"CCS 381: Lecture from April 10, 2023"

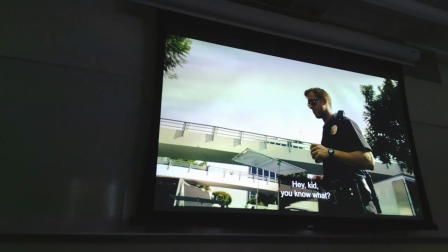So let's see him in his day life, his day job, which is a quite different side of his personality.
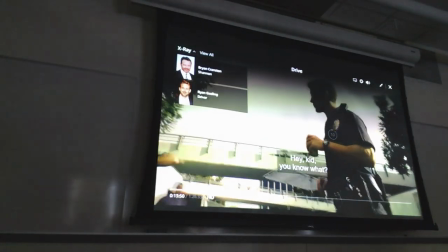So focus your attention on that. Almost to the point where you can think it's a psychopath.
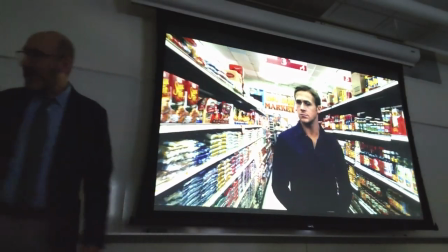And now,
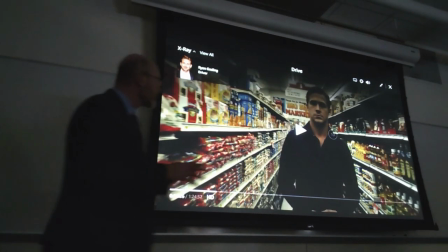this is the supermarket, the small supermarket, where he will meet with Irene and Benicio.
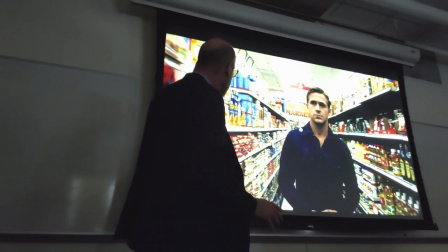Notice two things. One is the vivid colors, right? Look at the explosion of reds. all of a sudden red was present before,
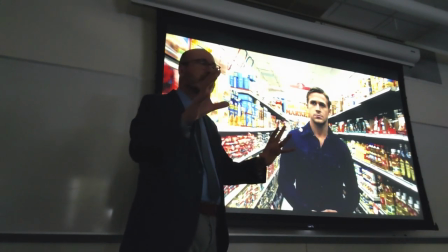just hints of red, but here and in the following scenes a lot of red, which will then translate in blood,
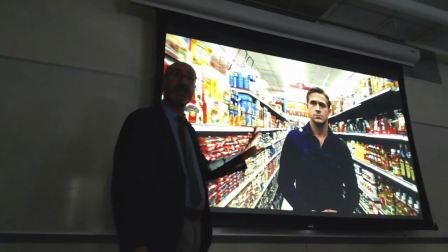but blood with the same color, okay?
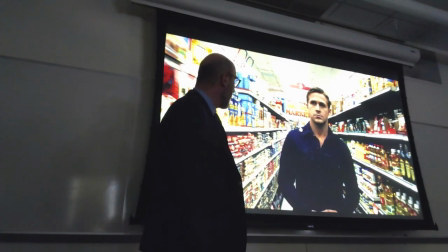Notice also the blues, blue on his pants and shirts, which you will then see in the shops of Shannon,
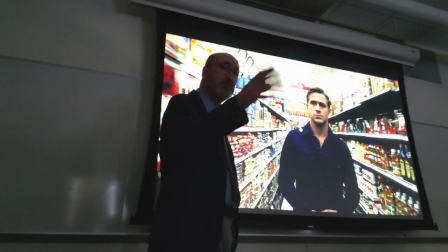which was painted by the stage designer,
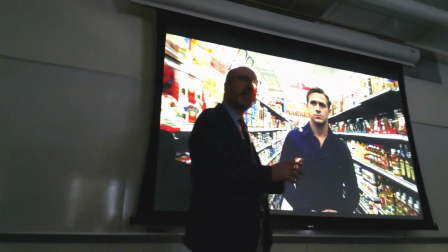and notice that he will see Irene and Benicio,
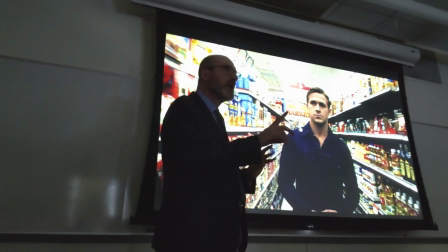and then go another way. So he's trying to avoid any kind of involvement,
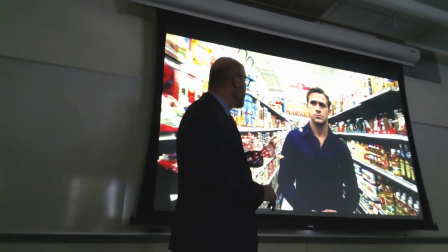because being involved with others makes him less solitary, but also less, more exposed. and he wants to be alone so that he can be in control
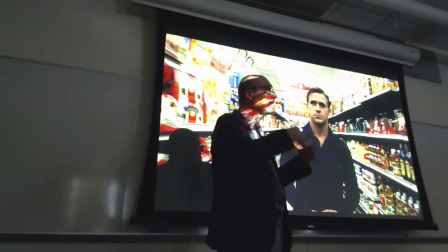because any kind of involvement makes his life chaotic and more difficult to control.
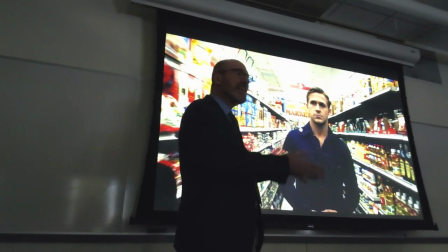Then he goes to the parking lot.
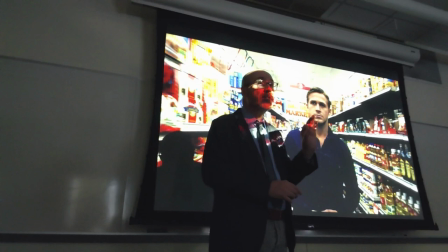You will notice, small details count in a big production film, that the door to his car is likely open.
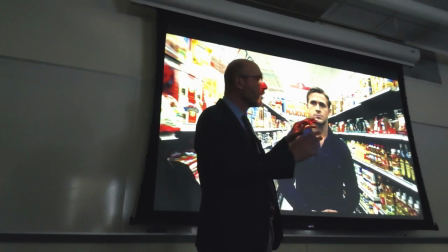Like as if only the, you know, the door, the doors of cars have two locks, right?
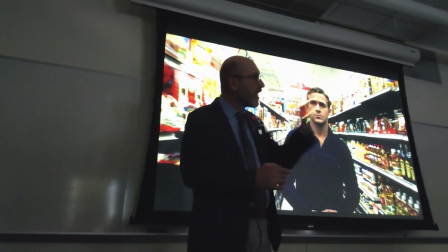If you close it, entirely shut it closed, then both locks engage.
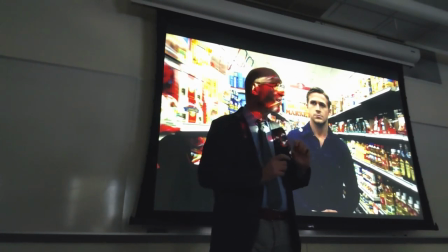If you push it lightly, one of the locks only will engage and the car, the door, will be slightly open.
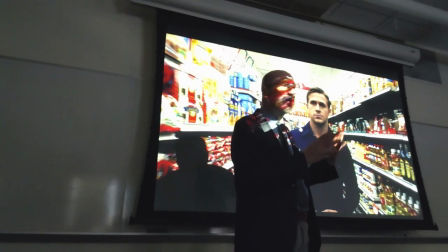So you will see the door that is slightly open. What does it mean?
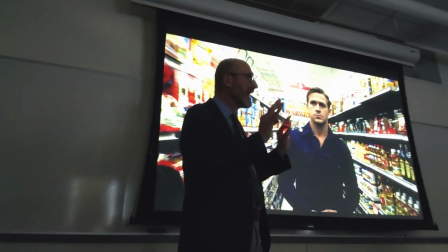It means that he, during the day, is not so organized, not so much in control, that his life is not so neat.
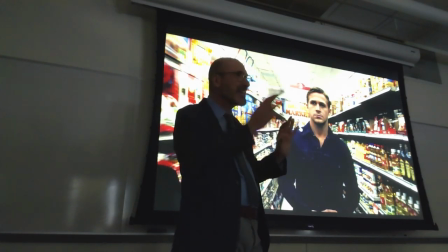It's a small element of chaos. And the big element is the woman herself.
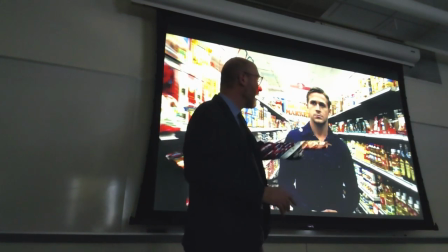Because in the parking lot, she will be by her car because the car is smoking, not starting.
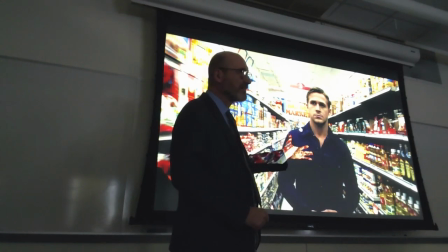And he will decide to get involved. He will take them home because they live together, right? They live in the same building. So through this involvement,
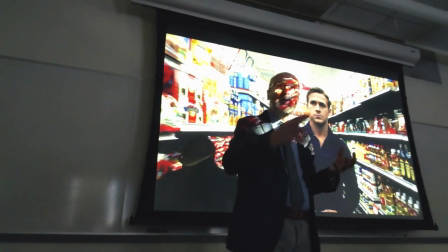his life unravels and chaos will become by the end the dominating element
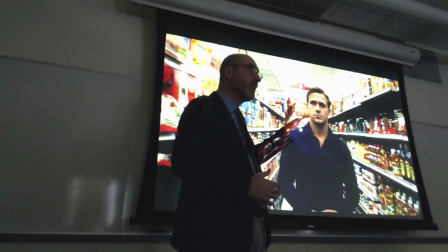in his life because through the involvement with her and the kid, especially the kid,
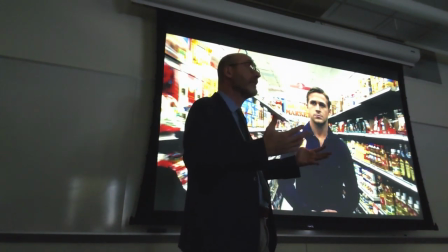he will decide then to sacrifice himself for that. So notice the color,
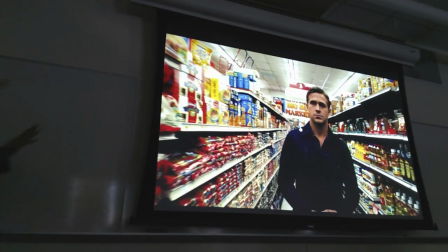notice the way just by moving without lines you tell an entire story
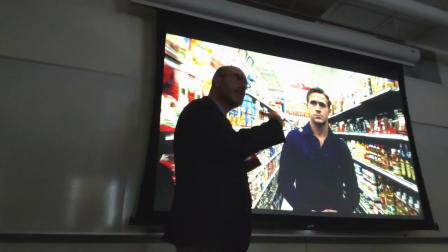of this encounter and the chances and the risks involved in the encounter.
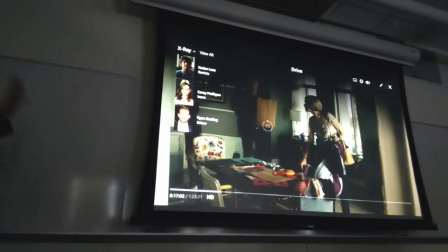Keep in mind this apartment was made entirely by stage designers.
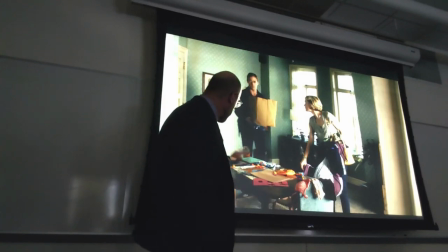Notice the colors again a lot of oranges,
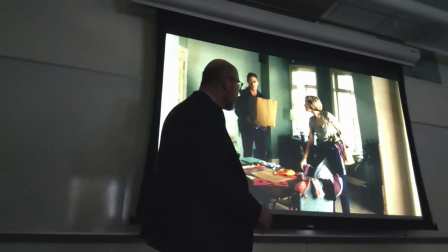red, and a lot of green but also a light around the character that is quite different.
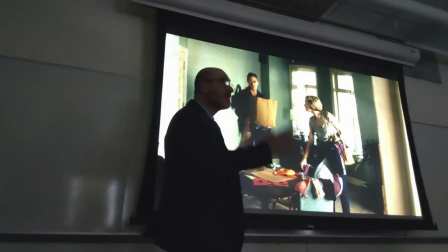He will be shot against the green, light green wallpaper.
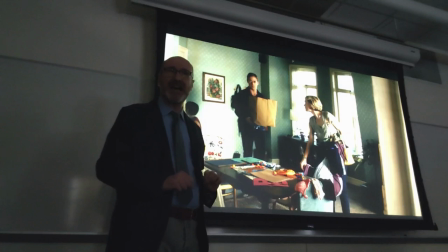He will be shot against bright orange tiles. So already you see where the vitality comes from.
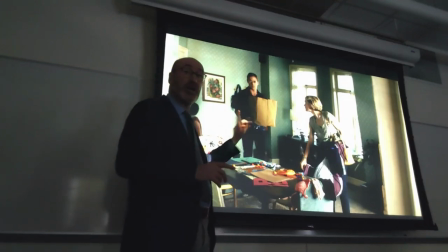And later on when her husband, Standard Gabrielle,
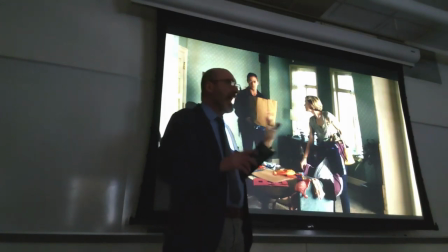comes back from prison and he's beaten up by
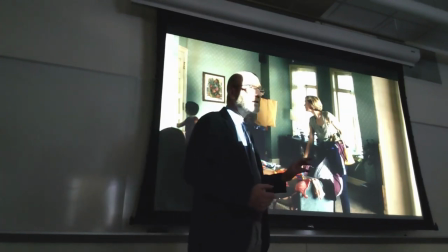Russian or Albanian thugs because he owes them money and
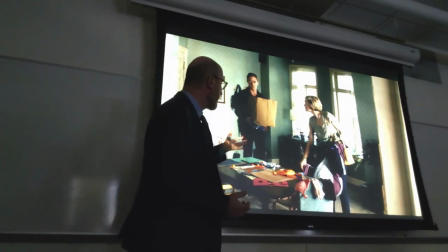he helps Benicio and Standard come back to the apartment and clean up in the bathroom,
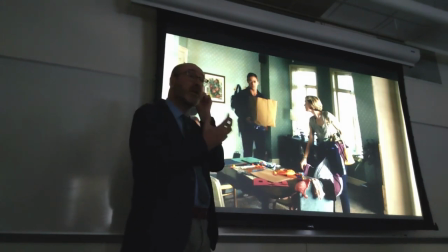it's like it's completely different place because the treatment of the colors is completely different. So not as vivid.
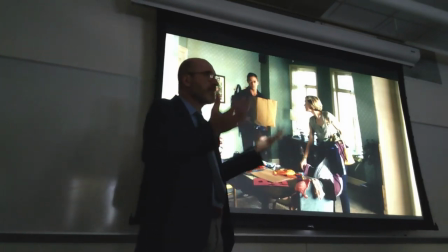These are the vivid colors that signify the beginning of a romance and maybe a chance at happiness.
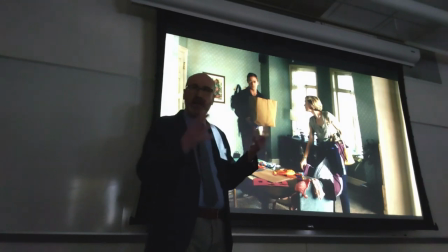At the same time, these colors are so vivid that you still feel that something is off, right?
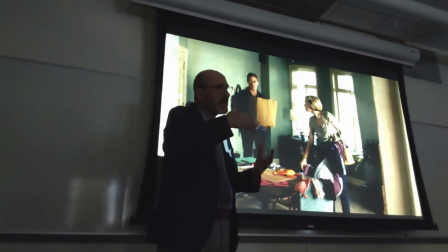That this is not something that will go as planned.
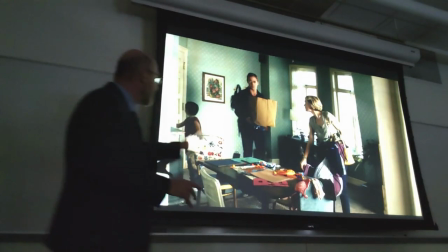And the relationship starts with the driver and Benicio, the kid,
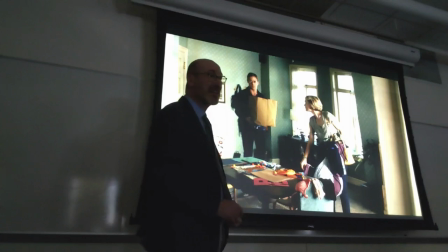first, and then her, because it's about family, not simply about romance between a man and a woman.
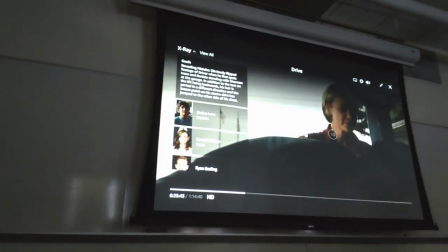Small line, and everything else is just about their body acting.
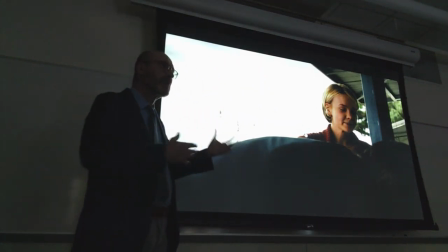You should know that about myself, meaning I'm not always in control. when it comes to the regular life. And notice his face, which is quite different from his night face when he plays the part of a getaway
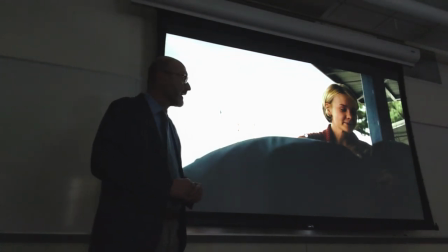driver dealing with criminals. Okay? Now he will take them.
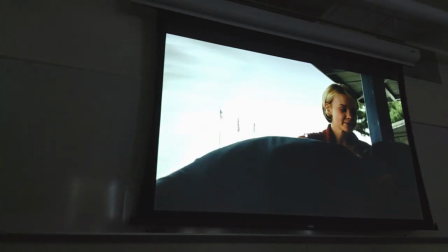Let's see what happens after that. We still have a few minutes.